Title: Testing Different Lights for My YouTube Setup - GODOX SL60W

If not, I will see it on the screen. so what I'm gonna do now is pack out my Japanese stuff or my Chinese stuff whatever put them in the background to put some lights on there and then on top of that I'm gonna make sure that maybe I put a color gel on it not sure about that and then when that's done we'll see what it says when we come back to you
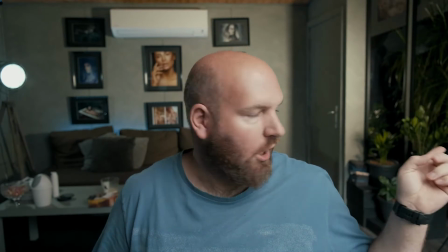3:34 so as it looks now we've changed one of the lights on that side which gives us that really nice
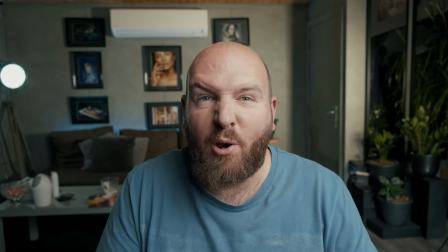3:43 I always forget it's mirroring so it gives us that nice
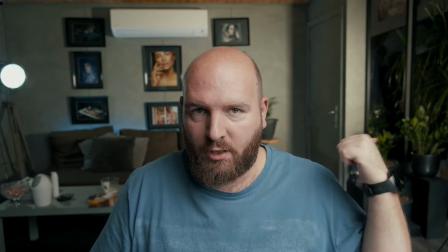3:47 yeah details in
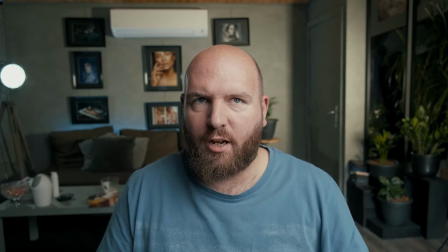3:52 the background so that's working fine now let's see when you see me looking up it's because I got a monitor on top of the Fuji X-T3 and I can see myself so I'm just checking to see if my environment around me is fine so let's see if we change the light in
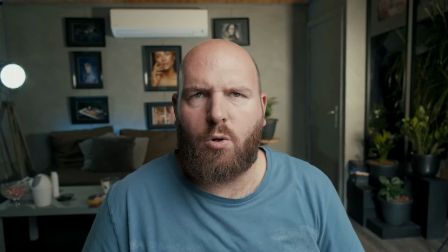4:11 the back now it's set to somewhere around i think pretty yellowish
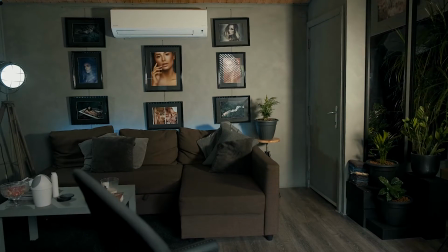4:16 if we change it to something
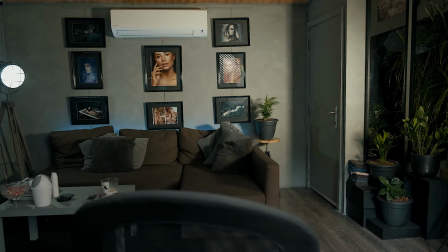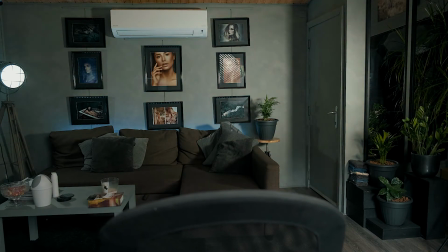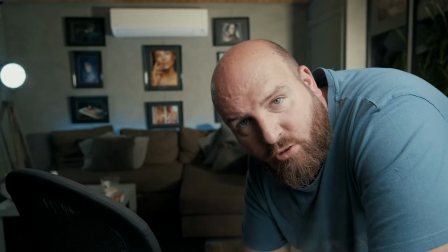4:31 like that looks pretty cool so it's set to not really blue not really yellow so somewhere in between now i'm gonna attach a gel to it and see if that's any better or not. Always gaffer tape foil, really important when doing these things. You cannot have enough of them.
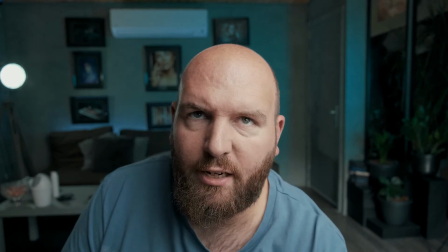4:56 Is it better, is it worse? I kind of like the vibe because it's bluish and not so grayish.
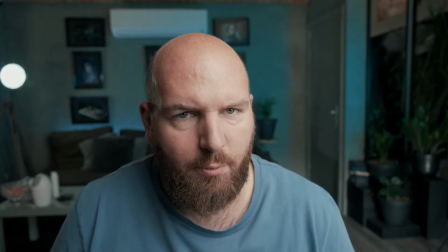5:02 What do you think? Do you like it? Do you hate it? Now the sun is coming in pretty hard so I'm shut down the curtains from the door because we don't want any sunlight coming in we want to entirely create this artificial because we still live in belgium meaning we got clouds sun clouds sun so it keeps changing up so we want to make sure that we control the environment ourselves so that we're not really dependent on the things from weather and stuff so i want to control all lights you see now in this little segment and i want to make sure that i
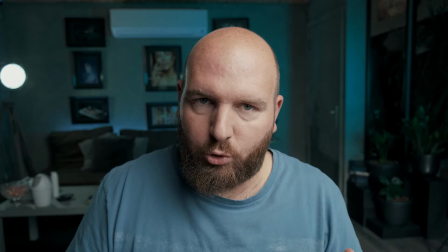5:40 control them and not the environment controls them so again to the blue
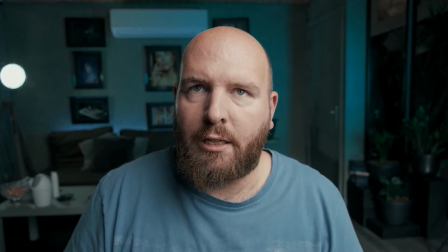5:45 i'm gonna look up kind of like the vibe of it
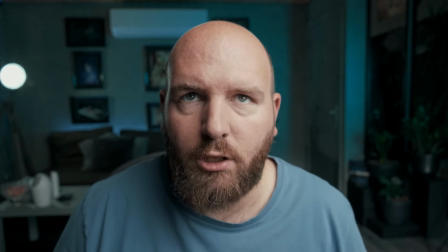5:50 not sure if i'm actually in focus or not it seems to be that i'm in focus but i'm not sure
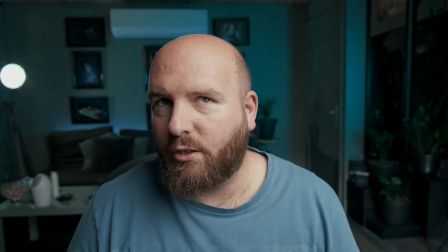5:56 left right left right so you see me when i turn that way like when i move a little bit to the front
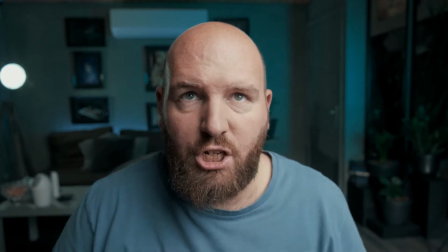6:02 you can see this accent light changing up when i move to the back i still have it but
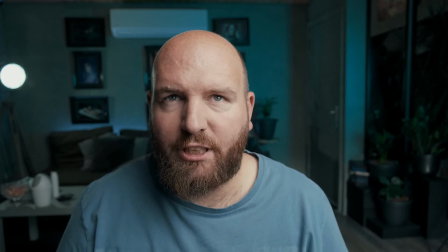6:06 it's less so that's one of the things so now we're using key light the godox sl60w done then on that side we got just a normal light bulb bought in the action which is something like let's see if you can see it so i bought this one which you can control by wi-fi and since i'm connected with Google I can do it like switch it on switch it off and it works fine and then on that side let's see if I can turn the camera a
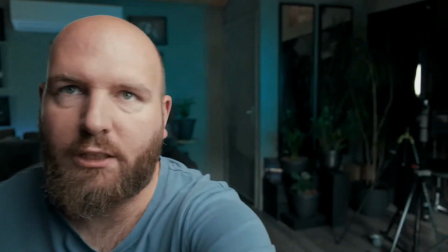6:39 bit so on that side let's see you can see this
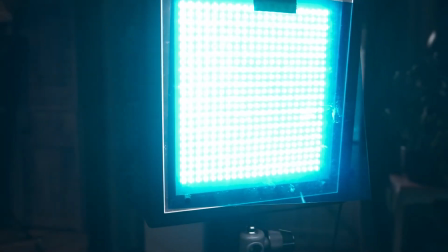6:44 thingy which is the Japanese panel I'll do some b-roll in
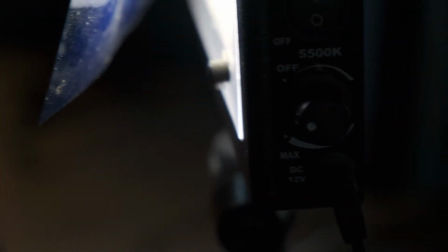6:49 it to make sure that we have all the things we need
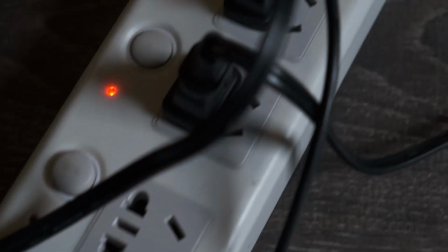6:54 So what I do notice is that I lose a lot of detail by just adding a gel in front
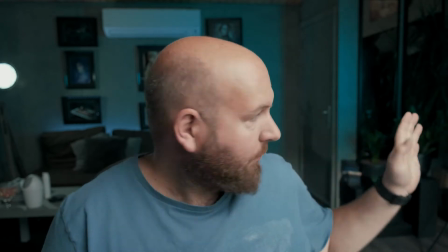7:00 of the continuous light. Which is logical because gels have some sort of thickness and they reduce the amount of light getting out of it. So you lose some stops of light by attaching a gel to it. Now this is bluish cyan. Let's give it a go and let's try orange to keep things interesting.